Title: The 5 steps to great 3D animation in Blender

Talking about composition and camera work I wanted to let you know that Martin from CGBoost
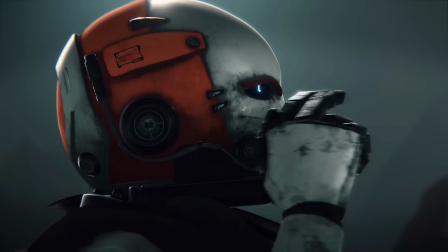just released a new course about cinematic shots and it's really amazing
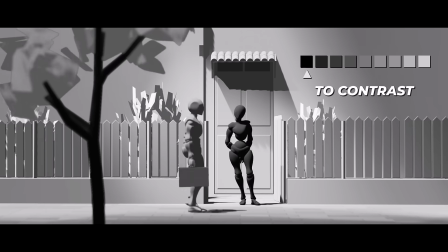from composition color contrast and levels theory camera work and a lot more I've already watched a good half of it and as always with CG boost and Martin the quality of content and the editing are above all while it's made in blender I believe this course can be taken by any 3d and
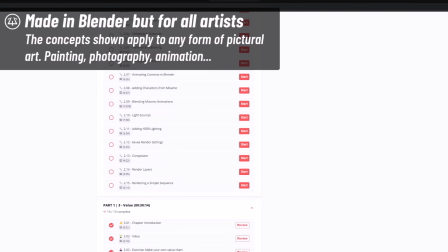2d artists as the software doesn't really matter here I'm affiliated to cgboost but if you know me and my channel you know that i only promote
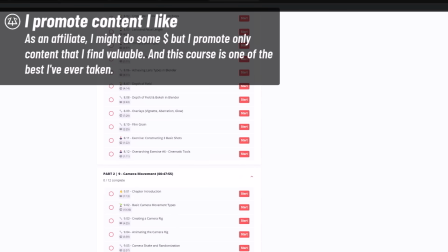content i use and found valuable personally and this course is becoming a reference for me the next step is what we call detailed blocking or
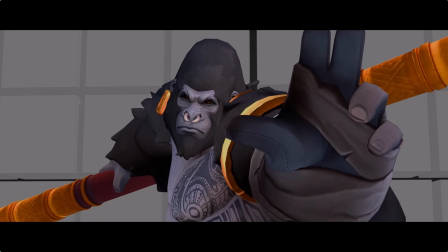blocking plus this is really where your animation starts to shine and
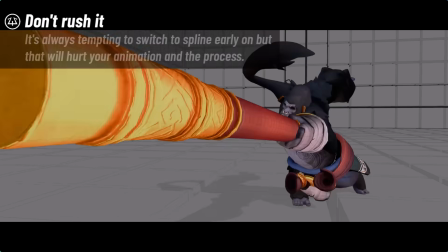it's also where you need to spend as much time as possible you need to create your
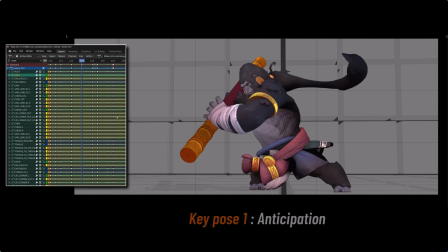breakdowns additional poses that tell you how you get from one key pose
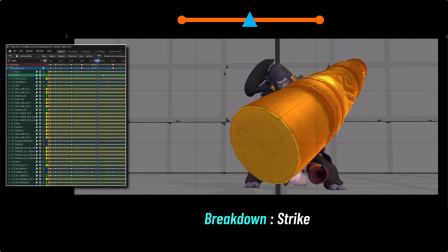to another and then you can create breakdowns of these breakdowns it's also the moment to better define your timing I generally work by chance
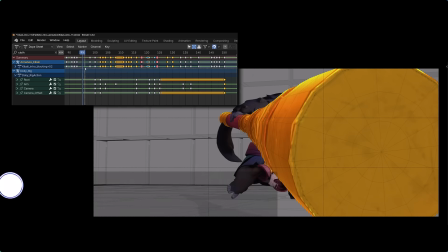and as I add more poses to an animation bit I will move my keys to change
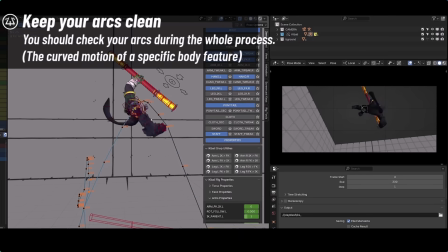the pace and rhythm you want to refine your arcs using the motion path for example you You can check this tutorial about it.
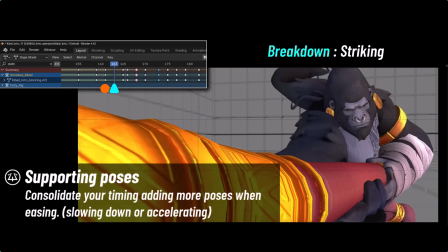You wanna add supporting poses to define your easing.
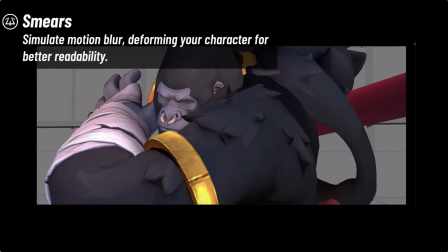You can start introducing smears if they match your style to better connect fast poses.
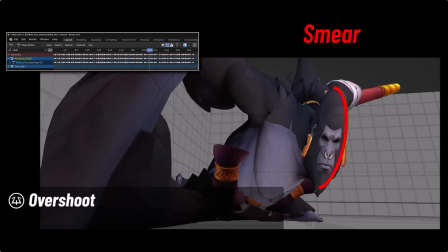And you may add overshoots to communicate weight.
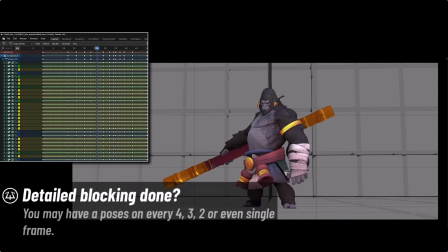Basically, you can call your detail blocking done when you have defined everything that is happening in your animation.
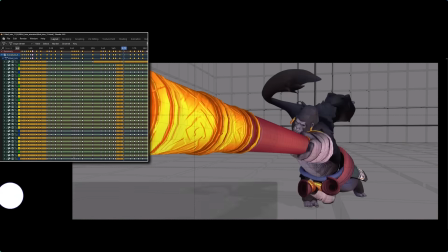If you have a doubt between two frames, then build a new pose and whenever you're asking yourself if you have enough
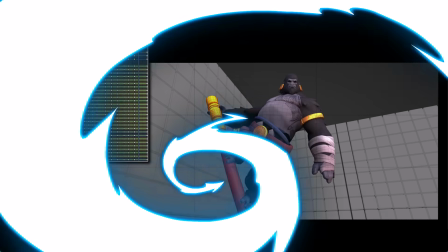poses the answer is no if you want detailed lessons about blender's animation tool about good posing good blocking staging basically everything about animation check out my animation course alive on p2designacademy.com The next step is the cursed step. I mean the splining stage.
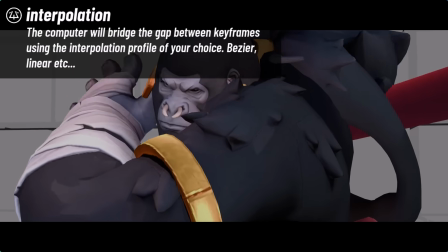Your animation may look snappy and dynamic in steps, but we now need to move to spline.
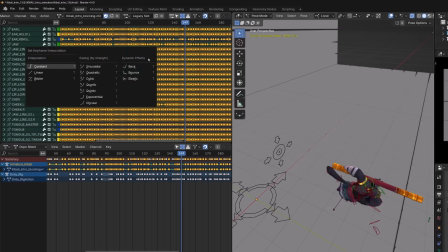Letting the computer create the missing frames with busy interpolations.
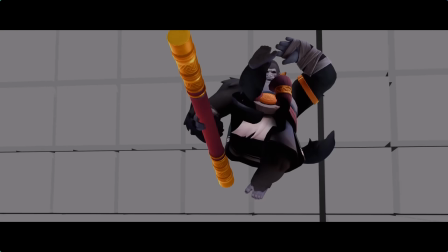And it moves everything to a point where you lose a lot of impact and your animation looks like shit.
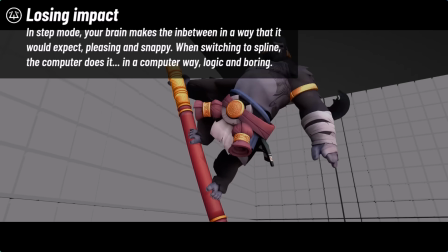Well, this is time to dive into the graph editor and push the curves to bring back contrast in your motion.
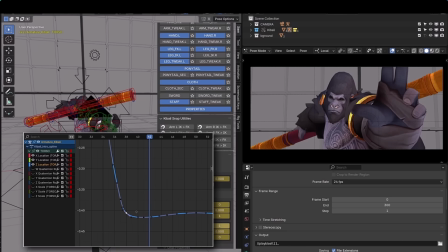Exaggerate your easings, exaggerate your overshoot, fix your smears, etc.
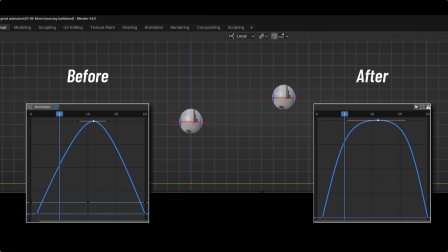So basically fixing your animation to get the feeling you had when your blocking was finished.
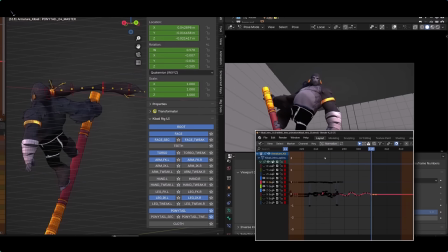It's a lot of labor and I think it's the stage most animators hate.
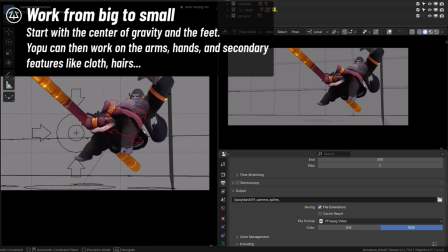I advise you to start with the center of gravity of your character. It's often the main torso or hips controller. then work on the
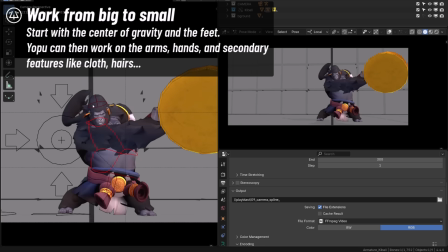contacts generally the feet from that you can refine the hierarchy of the spine to the head and then the arms the final stage is the polishing stage you're
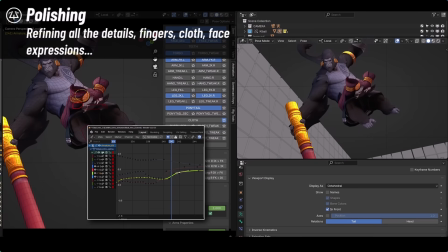95% done with your animation but it can be a little better it's
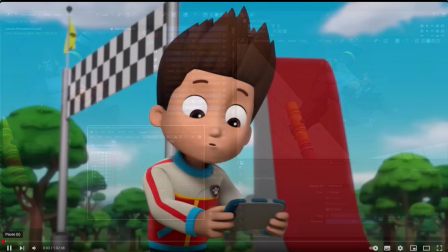generally a step that takes a lot of time for a small benefit and this is often where you can
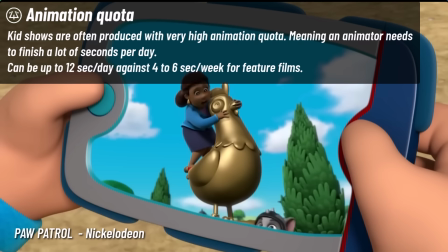spot higher and lower budget animations like comparing a feature film to a kid show for example. It's time to watch your animation frame by frame and fix any glitches, any collision that doesn't feel right.
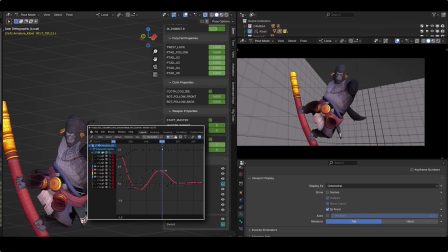Push your character's expression, polish your secondary motions like clothes, hairs, toes,
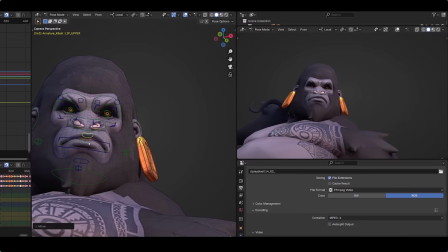bring some fleshiness to your character and maybe remove things that doesn't work.